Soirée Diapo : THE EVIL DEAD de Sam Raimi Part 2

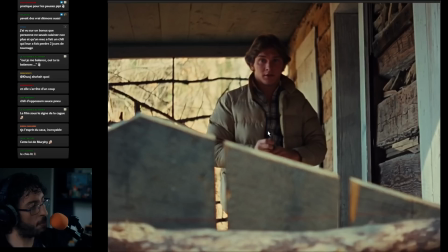(27:40)
déjà de quelque chose qui sera repris dans moult films qui est hyper intéressant, c'est le côté indicible de l'horreur, où là l'horreur est représentée par des forces, par quelque chose un peu Lovecraftien en fait, mais pas tant que ça parce que lui il se défend justement d'avoir Lovecraft comme influence,
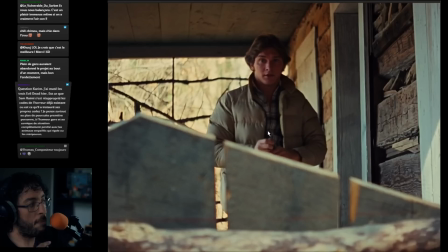(27:57)
pour le premier en tout cas mais il y a ce côté qui va être repris typiquement dans Résolution etc et on reviendra sur ce truc là plus tard mais il y a ce côté en fait de l'environnement est hostile, il y a quelque chose de terrifiant et de mal un peu partout voilà
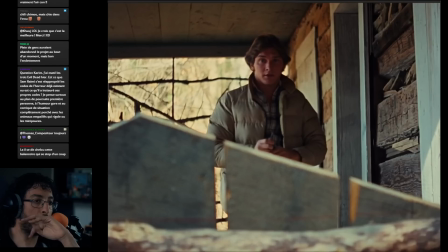(28:11)
Ragnawak me demande, question Karim, j'ai maté les 3 Evil Dead hier, est-ce que Sam Remy s'est réapproprié les codes de l'horreur déjà existants ou est-ce qu'il a instauré ses propres codes, je pense surtout au plan de poursuite première personne, à l'humour gore et au comique de situation complètement perché avec les animaux empaillés qui rigolent ou les mini-pousses,
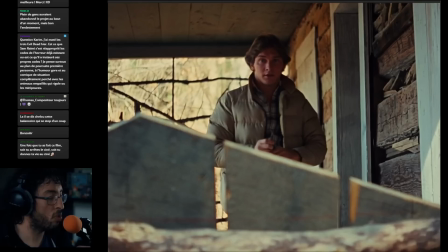(28:26)
on en parlera on parlera de tout ça plus tard si tu veux pendant le déroulé du film, tout ça va être évoqué son rapport au cinéma d'horreur. Qu'est-ce qu'il y a de nouveau dans son cinéma aussi ? Qu'est-ce qu'il y a de pas si nouveau que ça ? Voilà. Donc, en gros, il y a cette idée-là de ce truc qui bouge tout seul et qui s'arrête, en fait.
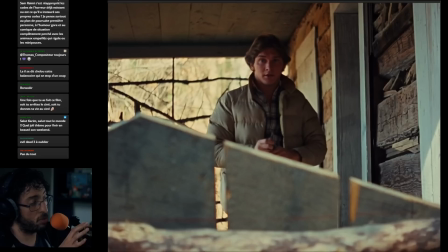(28:43)
Cette notion de l'espace et le temps en soi, déjà, sont des forces malfaisantes. Et en fait, là, tu as déjà cette idée-là de la force qui fait se mouvoir un objet en amorce et qui l'arrête.
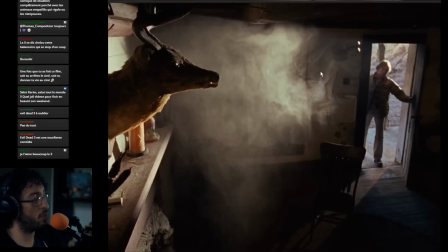(28:54)
Et c'est pour ça que Scotty a l'air très incrédule sur ce plan et qui se dit, mais tiens, tiens, tiens, mais cette balancelle s'est arrêtée de bouger. c'est vraiment terrible ils récupèrent du coup les clés et ils l'ouvrent donc il y a de la fumée d'eau, il y a de la poussière c'est poussiéreux, comme Cabane, alors on est dans le
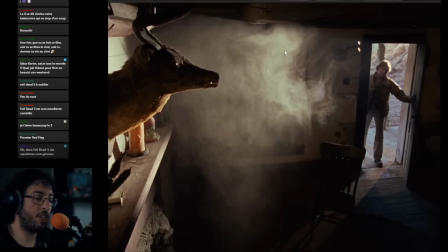(29:13)
comment dire, dans le cinéma de la débrouille là ça c'est pas une machine à fumer ça c'est Rob Tappert qui fume une clope et qui souffre dans la lumière et tourner, voilà c'est ça parce que voilà, ce moyen là pour faire des films c'est moins cher, ils ont une machine à fumer qu'ils utilisent plus tard mais là c'est de la clope
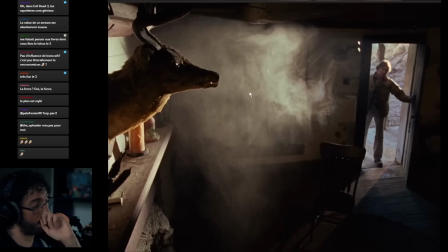(29:29)
il y a ce truc là qui n'a aucune importance dans Evil Dead 1 mais qui deviendra cette tête de cerf qui deviendra quelque chose d'important dans Evil Dead 2 et qui moi me fait penser à des références telles que la maison du diable aussi, The Haunting même s'il n'y a pas dans le cadre le fait d'avoir un peu en amorce un objet
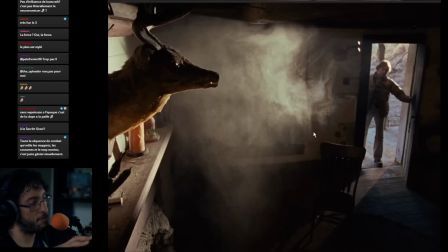(29:46)
c'est... il y a cette idée aussi de plan un peu biscornu vous voyez ce truc un petit peu ce cadrage curieux qui est assez intéressant mais
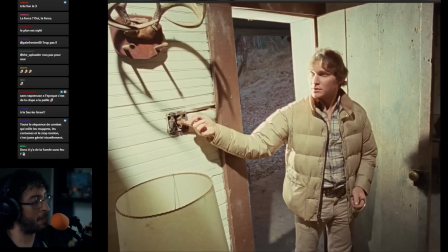(29:53)
en tout cas plane une aura de mystère très judicieusement matérialisée par cette vapeur et donc comme j'ai dit il y a l'électricité alors moi
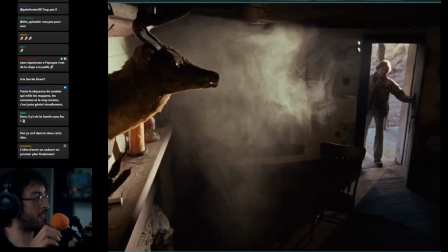(30:00)
j'ai toujours trouvé ça un peu chelou parce que du coup ils ont effectivement réussi à avoir l'électricité pour le tournage mais moi je trouve ça un peu ouf qu'il y ait vraiment l'électricité dans cette cabane qui a l'air complètement à l'abandon je trouve ça trop bizarre mais
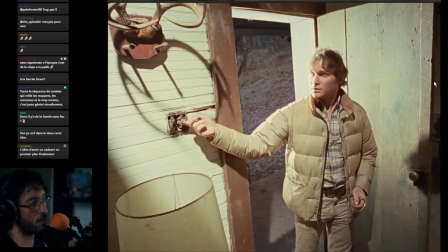(30:08)
pourquoi pas en tout cas ils trouvent l'interrupteur très rapidement il allume et il peut du coup prendre connaissance et en plus l'électricité est patate là on voit que là l'ampoule qui vient d'allumer c'est plus fort que le soleil vous notez que ce qui est éclairé par le soleil là dans le fond est moins patate
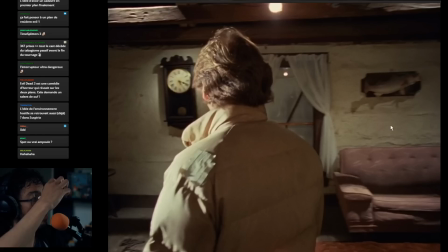(30:28)
et à approximativement la même température de couleur en plus. Mais alors du coup voilà, donc il prend connaissance du décor dans un très joli plan suivi de caméras où il y a quelques, donc pareil il y a cette idée du poisson qui servira pas vraiment dans le premier film mais du décor quand même est assez
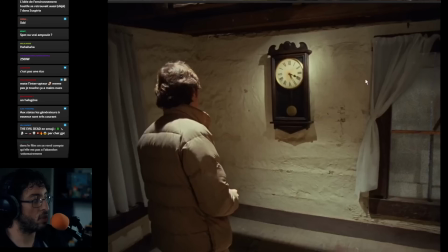(30:42)
très épuré mais en même temps c'est cool parce que t'as du coup peu d'éléments sur lesquels vraiment attirer ton attention et il y a notamment cette horloge qui va revenir plusieurs fois dans le film qui est toujours en état de fonctionnement à ce moment-là du film d'ailleurs
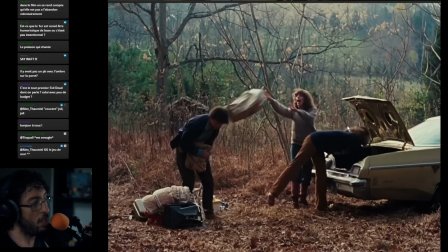(30:56)
ce qui est curieux mais pourquoi pas elle tourne toujours et donc elle indique l'heure puisque le truc ça va être que cette force de l'indicible va contrôler l'espace et le temps